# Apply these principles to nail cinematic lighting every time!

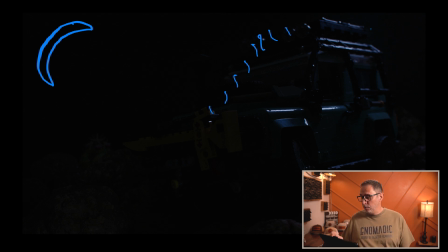(8:12)
But it just didn't look right, and I was losing the entire side of the car. Like the whole back end of the car was completely blended with the black of the background. And so when I moved the light to this side,
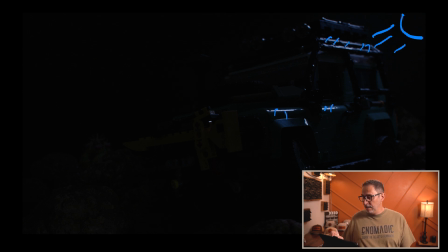(8:30)
then it created all those very bright points here and gave me a little bit of a definition here on the edges that I thought was really nice. And again, the edge light is really there to separate your subject from the background.
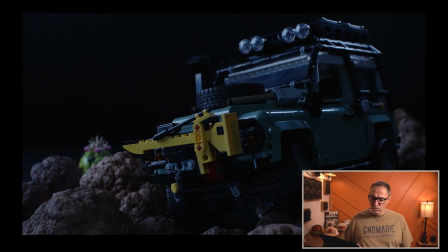(8:45)
And so I wasn't creating any separation on the other side. So again, you could look at the shot and say, well, that makes no sense that it comes from this side. But this is the beauty of what we do. We're here to make beliefs. And as long as it looks good, then I think people will give you grace here. But I guess we're not fully done yet, because we still have to deal with the background in a lot of the scene. Not necessarily in my night shot. That's kind of how far I went. Just let it all be pitch black in the back. But you're going to be in certain scenarios where you have a whole background to deal with that's outside of the 3-point lighting system. But you can use different lights to create some accents in your background.
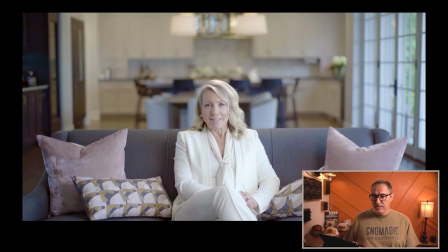(9:26)
So in this shot, we can identify each light sources pretty easily. We have windows here that dictates that our key light is going to be on this side, providing levels here on her face and her jacket.
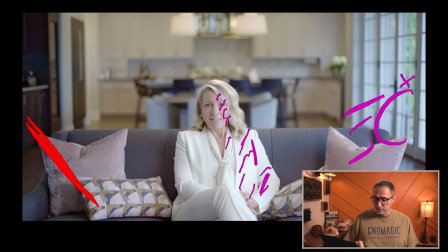(9:40)
And then on the opposite side, I actually have a bounce that's providing a little bit of levels here, but we still have separation between the key side and the fill side. And then obviously we can see we also have a top light that's providing levels here, a little bit on her shoulders as well.
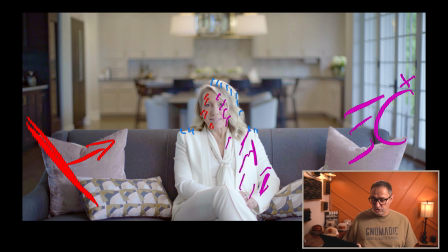(9:59)
And then the background, I actually just use practicals. So the light that they had in their kitchen, I just turned those on and it provided the levels that I needed on the cabinets.
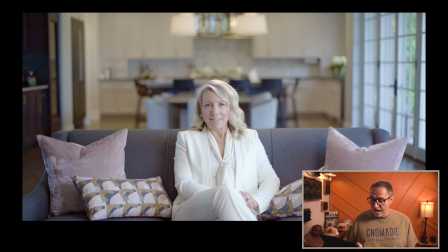(10:12)
Now, looking at the frame now, I wish I would have asked about lights underneath the cabinets, because I could have easily turned those on and provide a little bit of a brighter spot, just again to separate a little bit more, to give something a little bit more interesting back there.
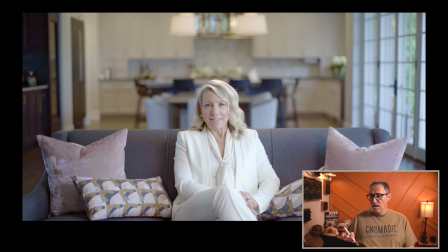(10:32)
But it's easy to see them. And then again, using practicals or other lights, you can then create some accents in your background.
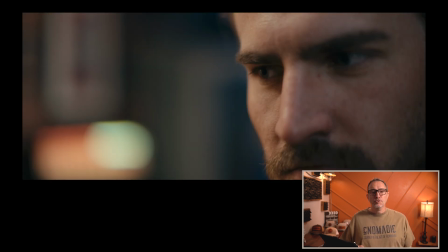(10:40)
Going back to the bar scene, we actually use this jukebox as a reason or a natural way of raising the levels in the room. And so we actually placed a key light behind him that is bringing all those levels up to the level that we felt we needed to.
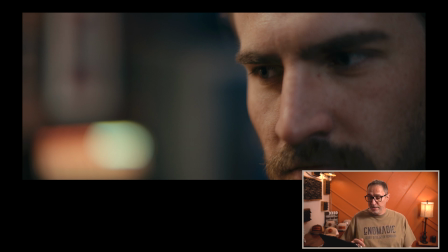(10:59)
And because the jukebox is there, it just makes it look natural that it's possible that that jukebox is shining all this light over here. Now, the same applies for outdoors. The tools you use might be different, but the principle remains the same.
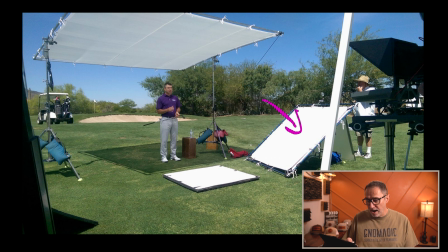(11:15)
So here you can see that we have a key light and it's providing all the levels on him, and it's just a white bounce. We also have our fill, which is also another bounce that's bringing some levels on this side because they didn't want it to be too contrasty.
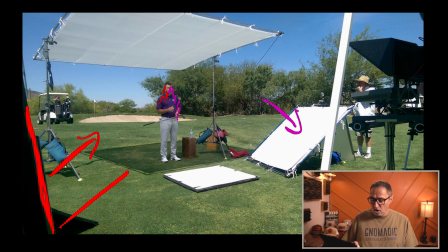(11:34)
And you can notice how far this bounce board is compared to this bounce board. And really, that's our dimmer. By moving the bounce board away from the subject, then the bounce board has less effect and we can control contrast that way.
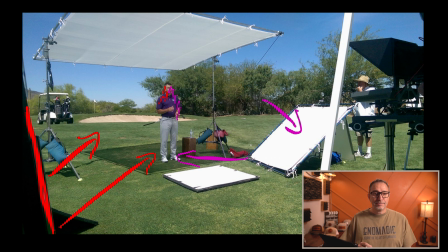(11:52)
So if we want less contrast, then we will bring it closer. If we want more contrast, we keep moving it away or we remove it completely. We actually use 2 bounce boards for our fill.